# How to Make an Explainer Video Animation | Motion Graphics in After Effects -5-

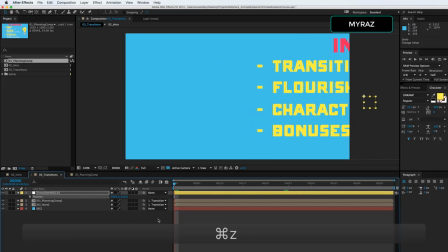(4:13)
It's not ever rendered, so don't worry about that being on screen. But now instead of having two values animated, we just have one. So we can click a keyframe there, move down, and we can animate that out of the way.
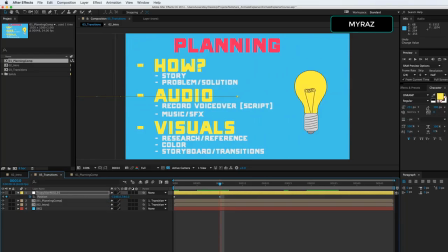(4:27)
If you hit shift, it will move things quicker as you scroll values. Alternatively, you can hit command or control and it'll move things a lot smaller. So now we have that transition. This works for rotation. Let's do something a little more interesting.
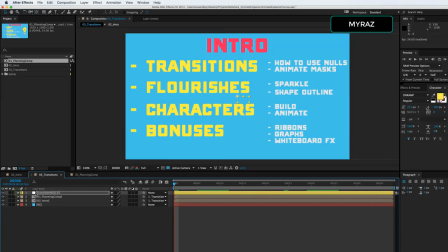(4:42)
So we'll take the animation off by hitting the stopwatch, and let's unparent these and we'll do none.
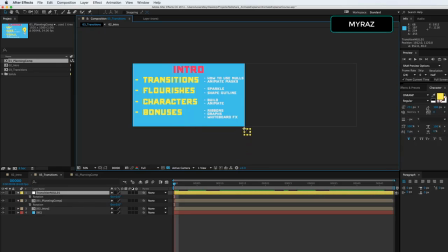(4:53)
We'll bring the null down here somewhere, let's say, or let's do it over here. So that when we rotate it, it'll rotate it out of frame.
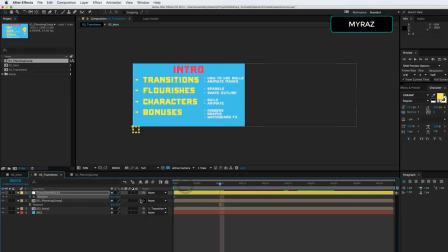(5:05)
We'll parent it, we'll hit the stopwatch, we'll move down, and then we'll rotate it out of the way 90 degrees. So now we've got that, but we still need our other composition to come in and replace it.
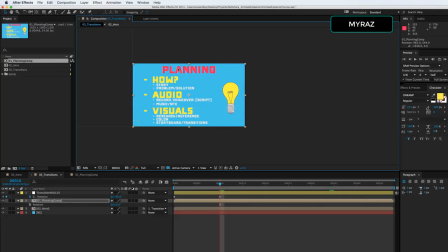(5:21)
So how do we do that? All right, we've got it in place, and now all we have to do is parent it. We already have the animation done on the null, so it's already done for us.
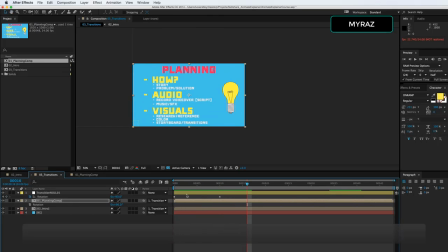(5:33)
It'll rotate it in for us, okay? So it's really stiff and mechanical right now, so let's fix that.
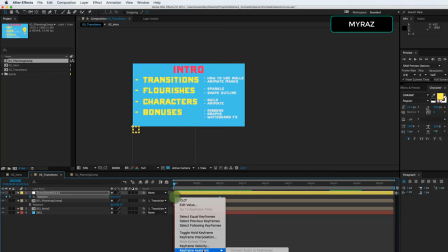(5:41)
We'll select the keyframes, we'll right click, we'll go down to Keyframe Assistant. Let me move this up so you can see it.
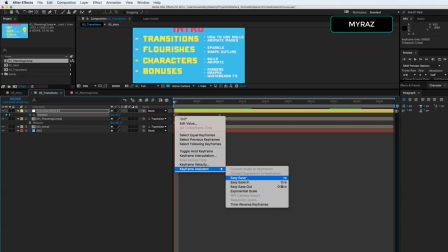(5:48)
We'll right click, Keyframe Assistant, Easy Ease, and you can also see that's the F9 command.
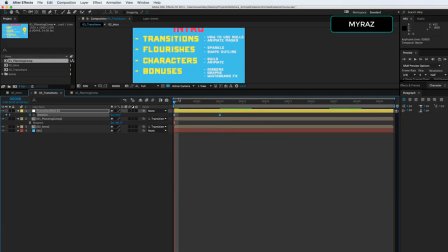(5:55)
And we can see the tick marks change, and that means it's Easy Ease.
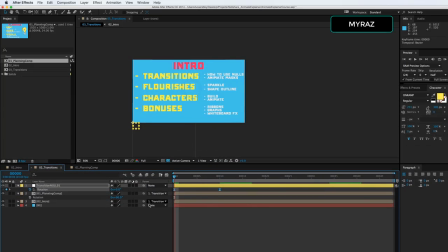(6:00)
And what that means is it will smooth in the ease in and ease out points, so it's a little smoother. Now it's going smoother. Look at that. And we can also see this in the graph.
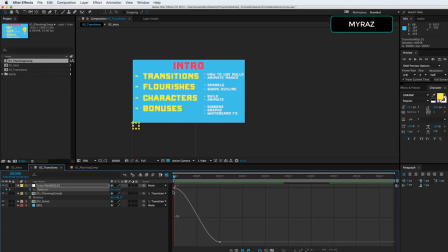(6:13)
We can go into the graph editor and we can click the function here. We can see that it's rounded off at the beginning and end. That's what that means. We can change this even more. We can make it smooth really a lot and go really slow at the beginning and then pick up speed.
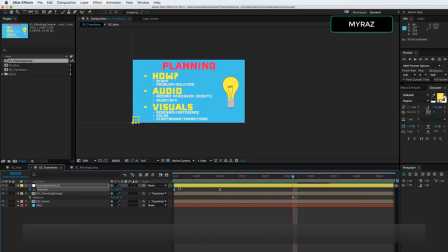(6:31)
So let's see what the difference is there. Slow and then fast. So it stops really abruptly. So let's talk about another animation principle called overshoot. Let's move down, create another keyframe, and then we'll go back to that original end keyframe,
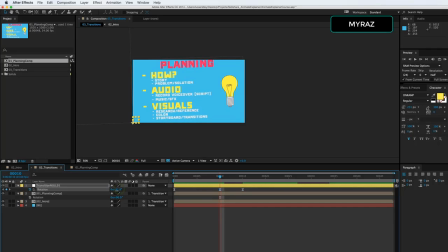(6:49)
and I'm going to hit Command, click and drag, so we'll just get a little bit of rotation. And remember now that we hit this keyframe, it was the 90 that we had it at. So now when we play, it'll bounce, it'll go boop and bounce into frame.
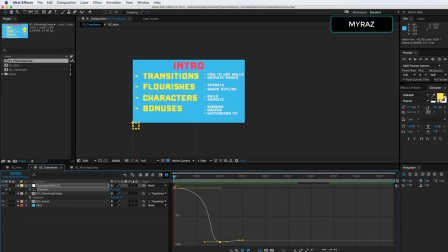(7:07)
Let's dial back this Easy Ease, or we could just say Easy Ease again to kind of get the default back. Keyframe Assistant, Easy Ease. And so we get a nicer transition to it being introduced on. If we wanted to go even further, we could do another overshoot. Let's do another overshoot and see what that looks like. We'll click 90 degrees again. So I just hit the Add Keyframe button down here.
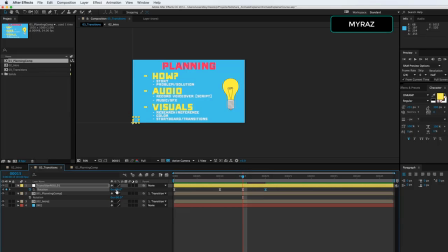(7:33)
Now let's go back to the same keyframe and let's go down just a tiny bit. So let's play that. Boom. So it's a nice, these are called overshoots.
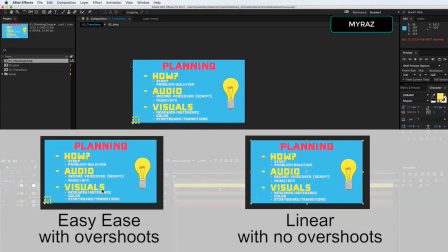(7:45)
It adds to the transition and makes it a little more appealing. And when you add that up, that's kind of like the final 10% that makes it look good. So that looks much better than just using the linear from point A to point B that we had at the beginning, which was just very stiff.
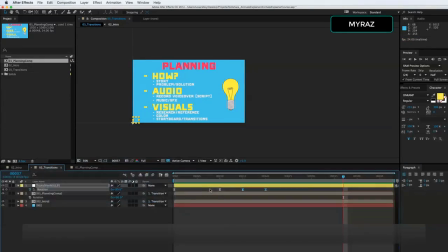(8:01)
Now we have a nice smooth transition. And if we wanted to drag that out, if it's going too fast, we can click and drag it down, and now it goes a little slower, and it's nice and smooth transition. So that's how to use a null. Let's do a zoom real quick, and I'll see you in the next lesson.